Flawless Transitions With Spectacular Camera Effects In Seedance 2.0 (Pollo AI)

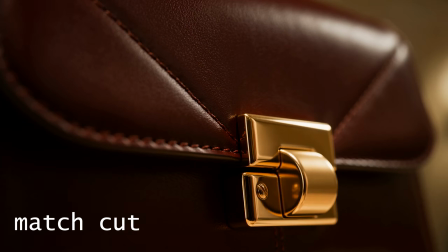(4:03)
A transition that connects two entirely different scenes by perfectly matching their visual composition, action or audio.
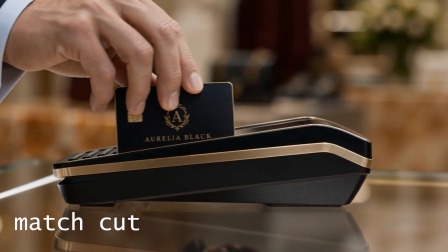(4:12)
It's a brilliant technique to establish a symbolic or thematic link between two different words.
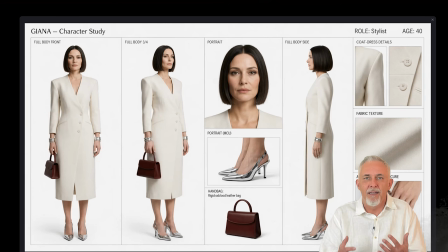(4:19)
Of course, before you can even think about extending shots or playing with these advanced camera effects,
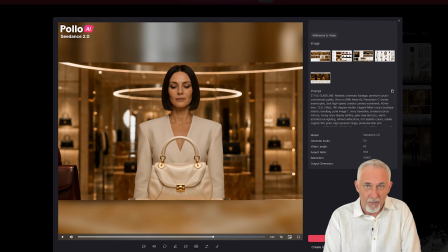(4:26)
you have to do your homework and build your asset library. Since this specific commercial called for 3 distinct characters, multiple props and different locations, the pre-production phase took a considerable amount of time to complete.
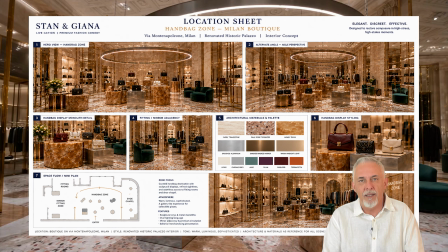(4:41)
We generated our character,
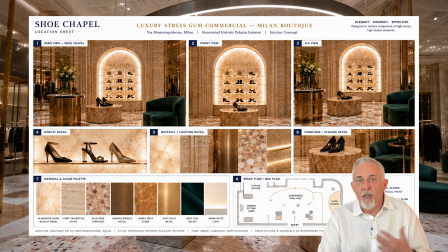(4:44)
location and prop sheets using GPT Image 2 to use as our core reference assets for Seedance 2.0.
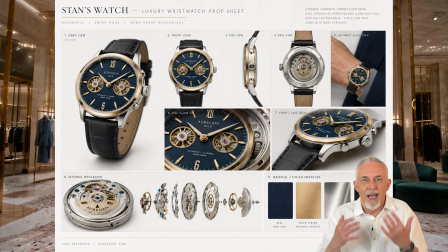(4:52)
Obviously, preparing a precise shot list and executing it to the letter is the ideal textbook way to direct.
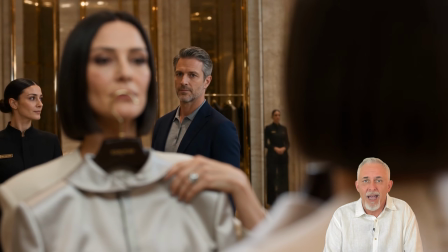(4:59)
But just like on any traditional Hollywood set,
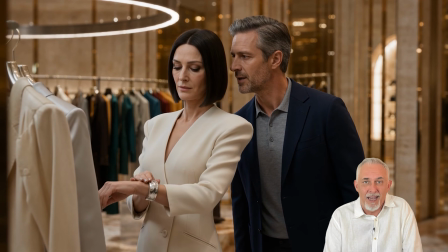(5:02)
the best ideas often strike you after the shooting day is wrapped or when you're sitting in the editing room.
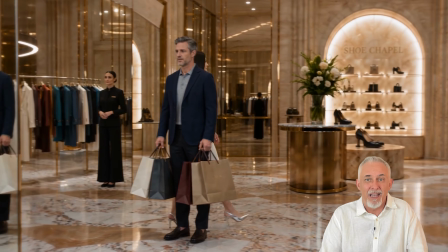(5:09)
For traditional directors and producers, this is a massive headache. Do we finance a costly pickup day?
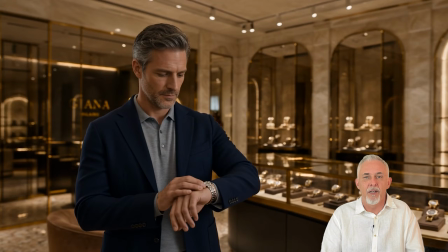(5:16)
Can we get the crew back together? Are the actors even available?
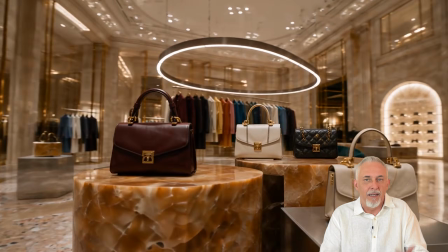(5:20)
The beauty of AI filmmaking lies in its ability to handle these pickups instantly.
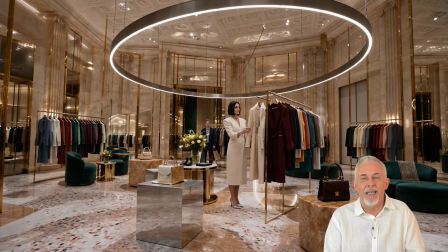(5:26)
You just use the extension feature and spice up the sequence with cinematic camera effects wherever it makes artistic sense, of course. There is one more benefit from using these effects. As you notice, the main part of our commercial has a moderate pace.
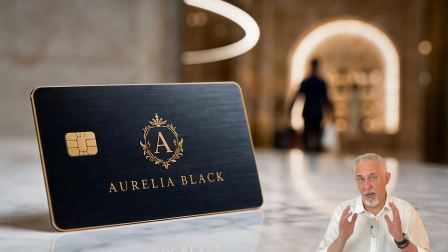(5:42)
It ends up in a classic way with a pack shot and a claim. The thing is, it just doesn't end up there,
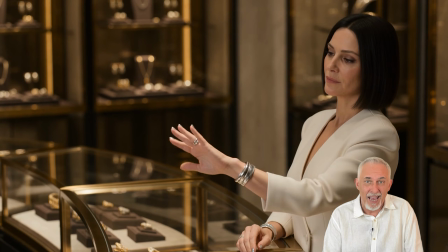(5:48)
because we decided to make this Post-Packshot tag, a move used to give the commercial a second life.
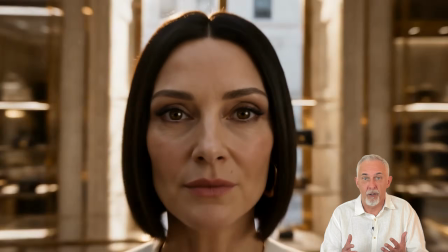(5:55)
In our case, the dynamic edit of the Post-Packshot tag, using all these effects we presented,
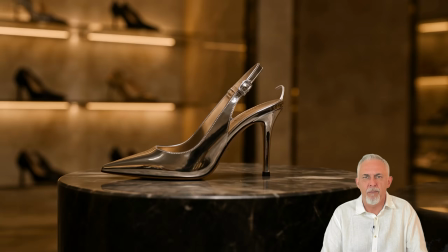(6:02)
not only bumped up the pace, but also reinforced the claim, showing you can buy more and more.
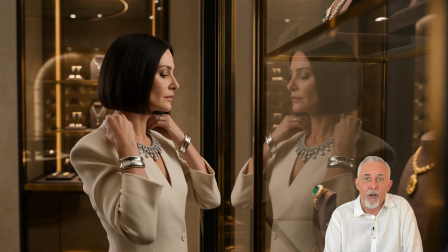(6:10)
Which brings us back to the 50% discount Pollo AI currently offers on Seedance 2.0.
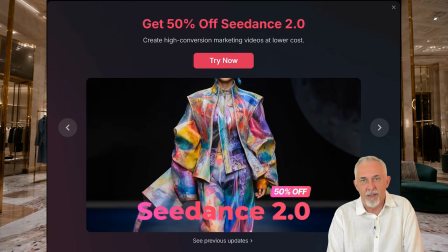(6:15)
Pollo AI, which we use to execute this entire commercial, is intuitive, streamlined,
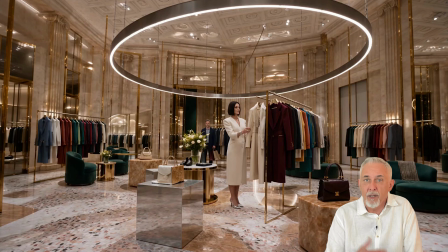(6:21)
and grants you native access to top-tier AI tools, including GPT Image 2 and Seedance 2.0. We suggest you jump in and start experimenting with these camera movements in your next production.
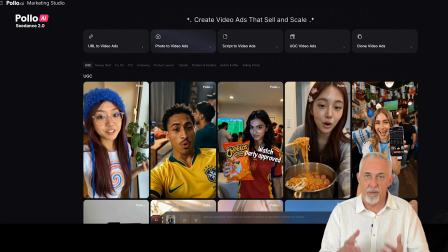(6:34)
You may also want to check their recently added new functions, Marketing Studio, helping you create UGC video commercials,
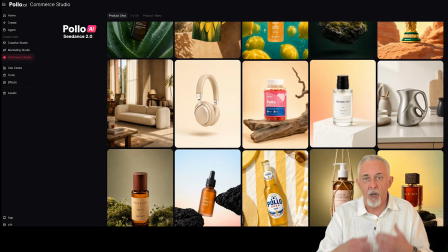(6:42)
and Commerce Studio, allowing to create product shots and virtual try-on photos.
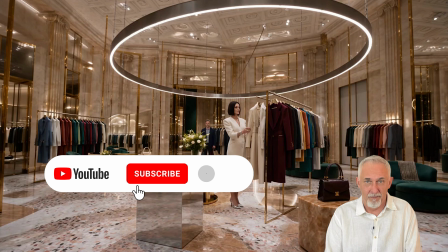(6:48)
If you found this breakdown valuable, please leave a comment, drop a like, subscribe, and hit that notification bell.
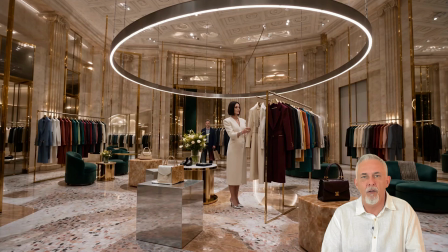(6:57)
It really helps the channel grow so we can keep bringing you advanced workflows and technical tips for your future films. See you in the next one.